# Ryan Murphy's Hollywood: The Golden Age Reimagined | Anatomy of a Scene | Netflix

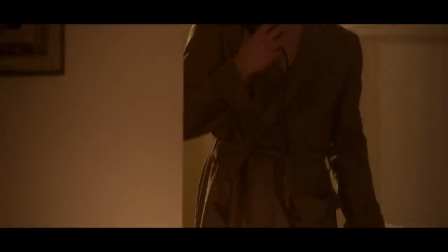[0:01] Hello. Thank you. Yes, goodbye. Mister, if I'm dreaming, don't wake me up.
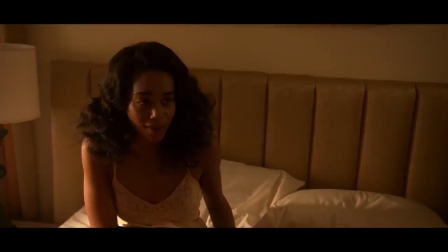[0:06] You just got nominated for an Academy Award.
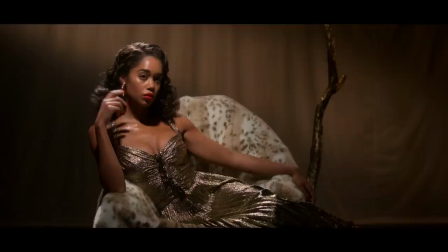[0:12]
The series had to end at the Academy Awards because for our characters to be fully seen, it would be at the Oscars. It's kind of the place where the inner circle and the rest of the world connects.
Hollywood, California.
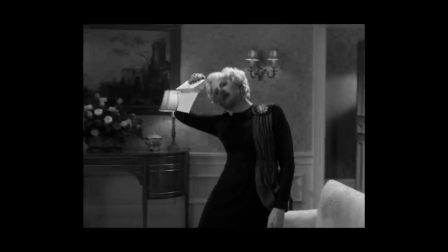[0:26] Tinseltown is boomtown. Action!
One of the beautiful things about this show and shooting in Los Angeles is that there's a feeling of, it all happened here.
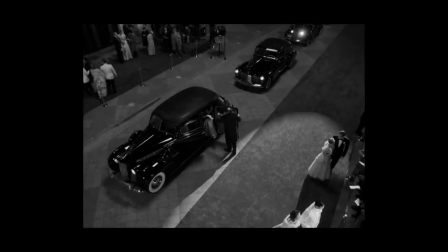[0:35]
The thing that Ryan talked a lot about was scale and scope and grandeur. And it's like, if you're going to shoot the Oscars, let's get that feeling of being sort of swept in it.
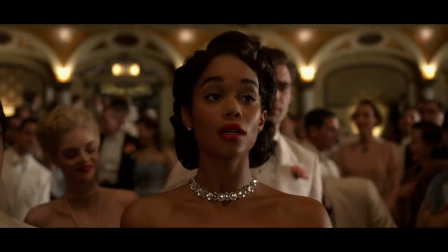[0:46]
So a lot of sweeping moves and really feeling the bigness of it.
It's the 20th Academy Awards in Hollywood, California.
Outside the Shrine Auditorium, most of the work there is practical. We had a ton of amazing lights and a ton of talent and a ton of cars.
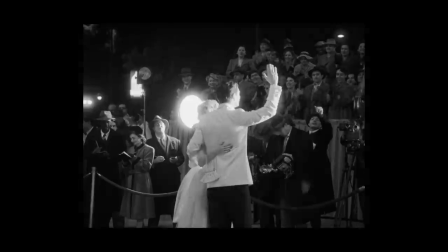[1:02]
And it was just a small amount of cleanup.
Jack Costello, first time nominee for Best Supporting Actor.
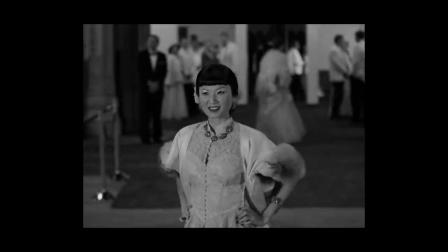[1:09]
The red carpet, I loved that sequence. It's the public presentation of Hollywood and then the private reality of what it's like to experience it from the inside.
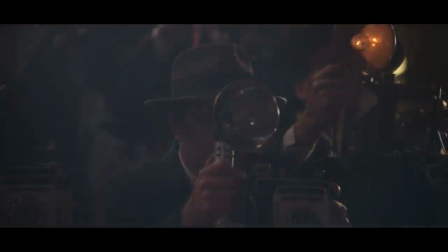[1:17]
It's magic. It takes us into the world of the newsreel. It's how the public sees it.
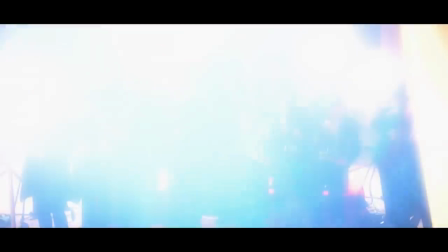[1:22]
Oh, isn't it so glamorous? There's one movie star, there's another movie star. Look who's coming down the red carpet. And then when it gets to Rockin' Archie...
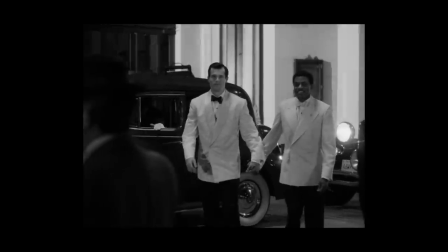[1:29] And whose hand is he holding? Why, it's not a she, but a he.
When we cut to what that feels like, that nice hard cut from newsreel, fixed camera, black and white,
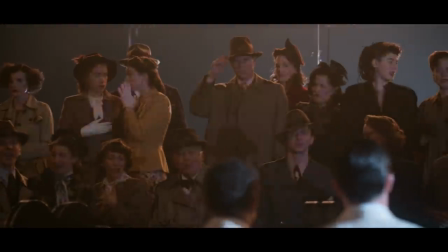[1:39]
to color, was meant to be jarring, that we are in the public eye, and now we're in the private moment.
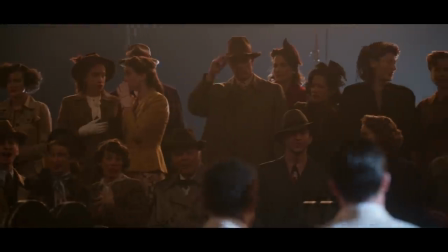[1:45]
They're getting booed, photographers are turning their backs.
Are we doing the right thing? Absolutely we are.
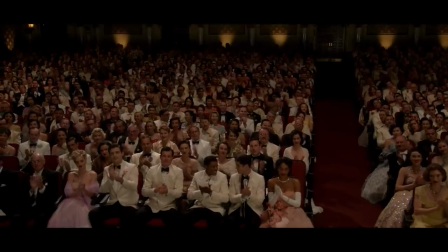[1:55]
The theater is packed with all of our beautifully dressed background actors, And then downstairs, we had the green room area.
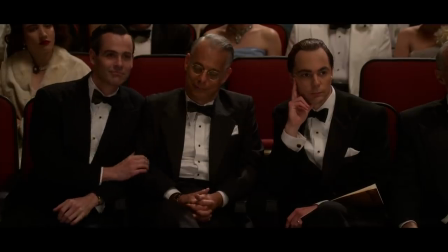[2:02]
So between those two locations, we had seven cameras. Sometimes it was seven cameras in the theater.
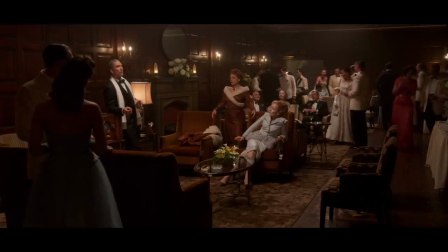[2:09]
Sometimes it was two downstairs, five upstairs. And so there really was a feeling of like, oh, now we're shooting the Oscars.
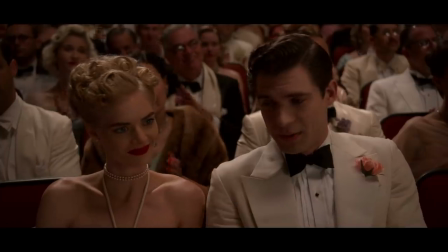[2:16] Here we go.
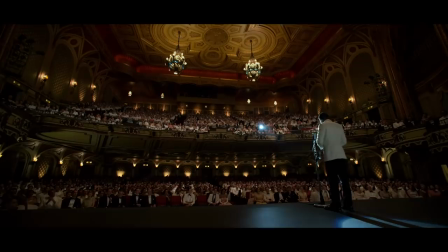[2:18]
The real chunk of work that happened was creating all the crowds, creating the film industry of the 40s coming together inside the theater.
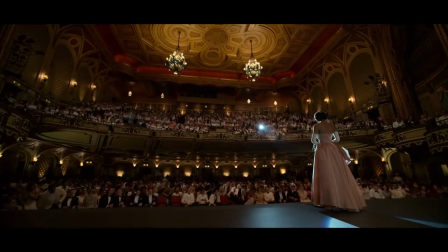[2:26]
The theater needed to look appropriate. The theater needed to look clean. The theater needed to look beautiful. And every single seat in that theater had to be filled.
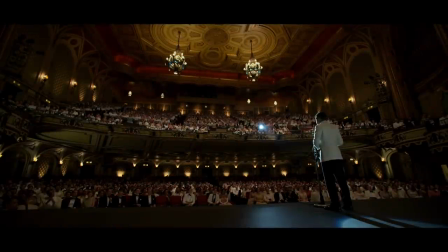[2:34]
That's where I came. I think the thing that I love about the finale is how emotional it is.
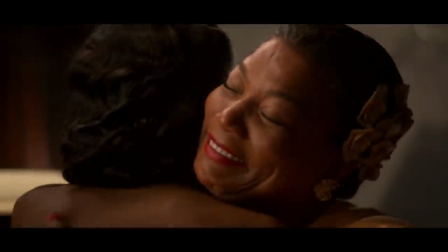[2:41]
And I wanted each award to feel different. I wanted our characters' experiences to feel different.
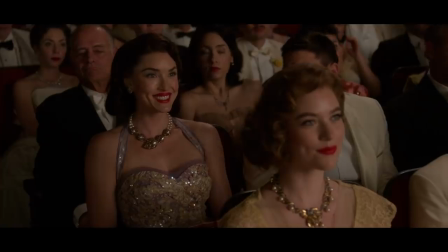[2:47]
The last thing you want is to feel that you're at an actual award ceremony and having to sit
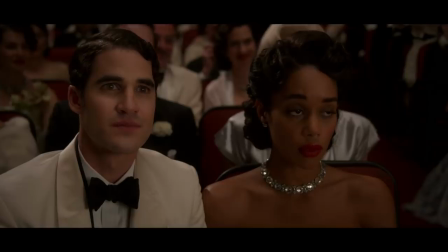[2:53]
through speech after speech from the same perspective. this needed to be an emotional experience.
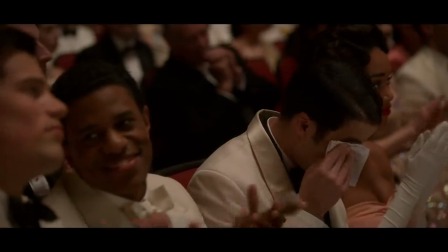[2:59]
And so I was really pleased with how that worked out. It is something that really matters to each of these characters.
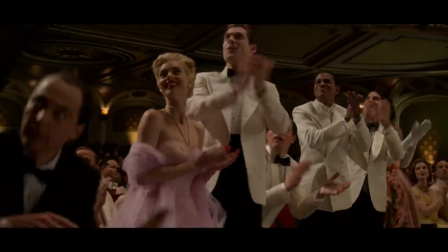[3:06] Anna May Wong, the next!
With Anna May Wong, there is a feeling of a dream that she thought was gone already coming back to her.
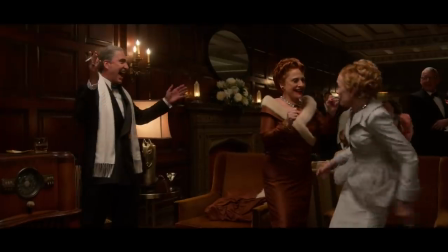[3:15]
There's personal history to that moment that resonates and is very powerful.
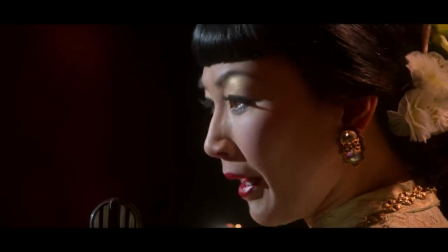[3:20] You gave my life purpose again. Thank you.
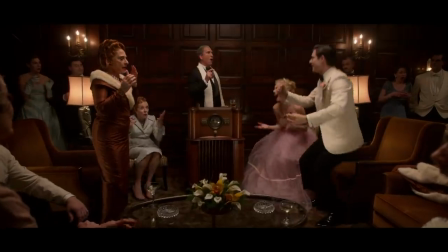[3:23]
When Archie wins, I think that there's a freedom to his win that really takes over that moment.
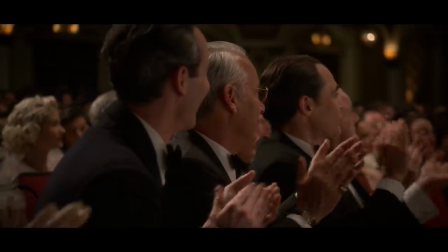[3:32]
You feel like there's a personal liberation, like this is the moment where he is fully him.
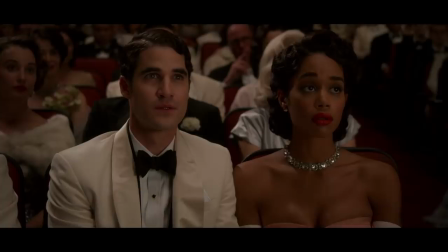[3:39]
With Raymond winning for Best Director, this is joyful and it's fun.
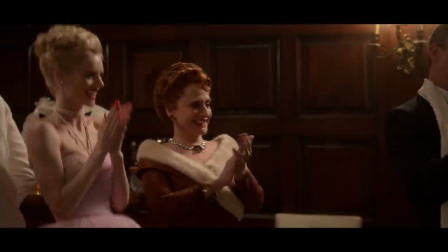[3:44]
That was really important, that for him, yes, it's emotional, but in the scope of everyone's wins, it's almost like icing on the cake.
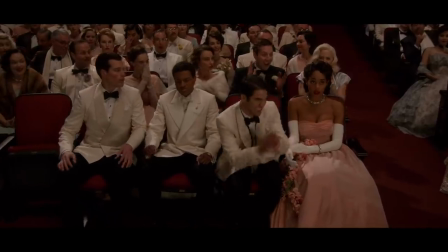[3:52] Ladies and gentlemen, the winner is... Camille Washington.
And then when Camille wins, I think she's the storyteller there.
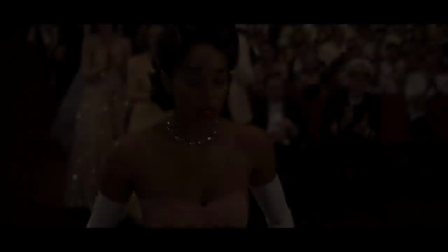[4:01]
There's a little sequence where her name is announced, and the moment kind of freezes.
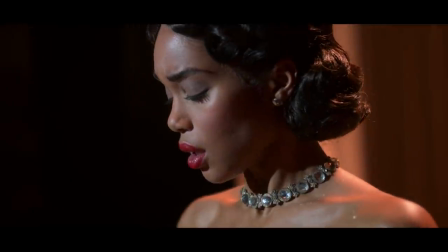[4:06]
Everything's sort of in slow motion.
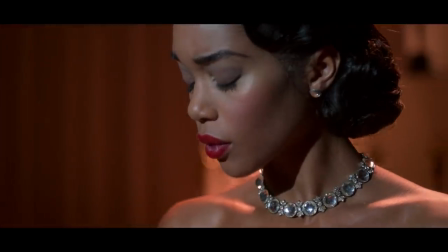[4:07]
It's sort of muffled, and it's like she can't attach the reality of it. Can this really be happening?
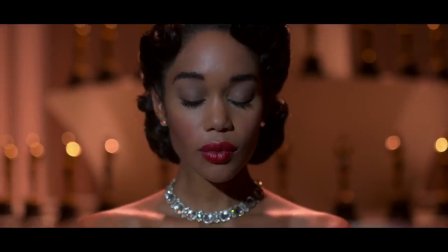[4:12]
And then when she gets up there and she holds the statue, it's like there's this part of her that snaps into place and says, no, you do belong here.
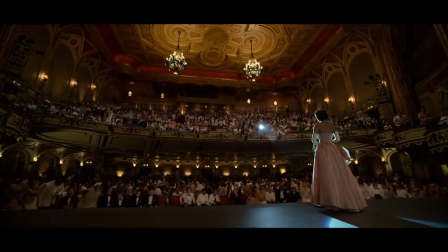[4:20] Thank you all so much.
She is poised and she's owning the moment and she's not having to grovel for it in any way.
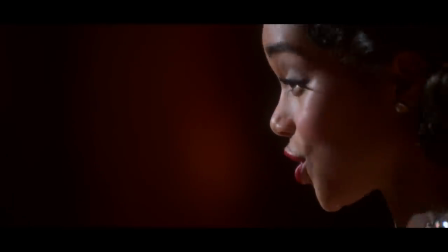[4:28] I kept waiting to see someone show up on screen who looked like me.
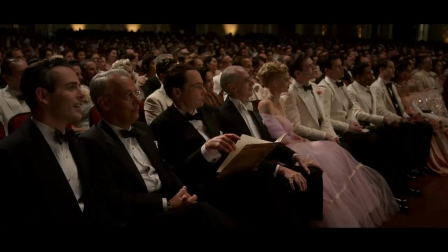[4:32] Thank you to the Academy for making sure that no little girl staring up at that screen will ever again be told that there are limits to what she can achieve.
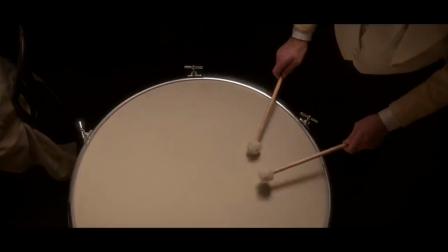[4:44]
And then with Avis...
And the winner. Her best motion picture is...
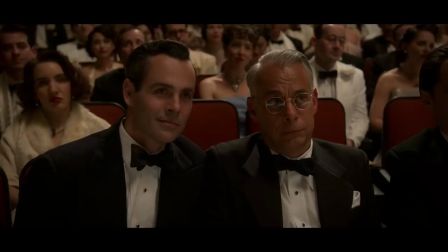[4:50]
You don't actually see Avis when you see her tension, tension, tension, like, did she do this? Did she pull it off?
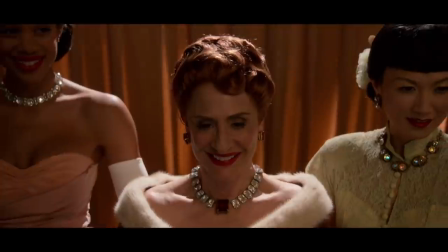[4:55]
Are they going to accept her in this position of authority? And then there she is, flanked by her other Oscar winners, and she's bringing it home.
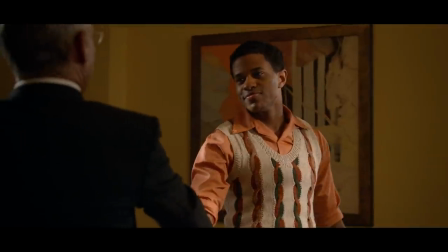[5:06]
A show like this is part of that theme of people need to be working together. It's not enough for one person to just say, I'm going to do this because you need a village. That's pretty powerful.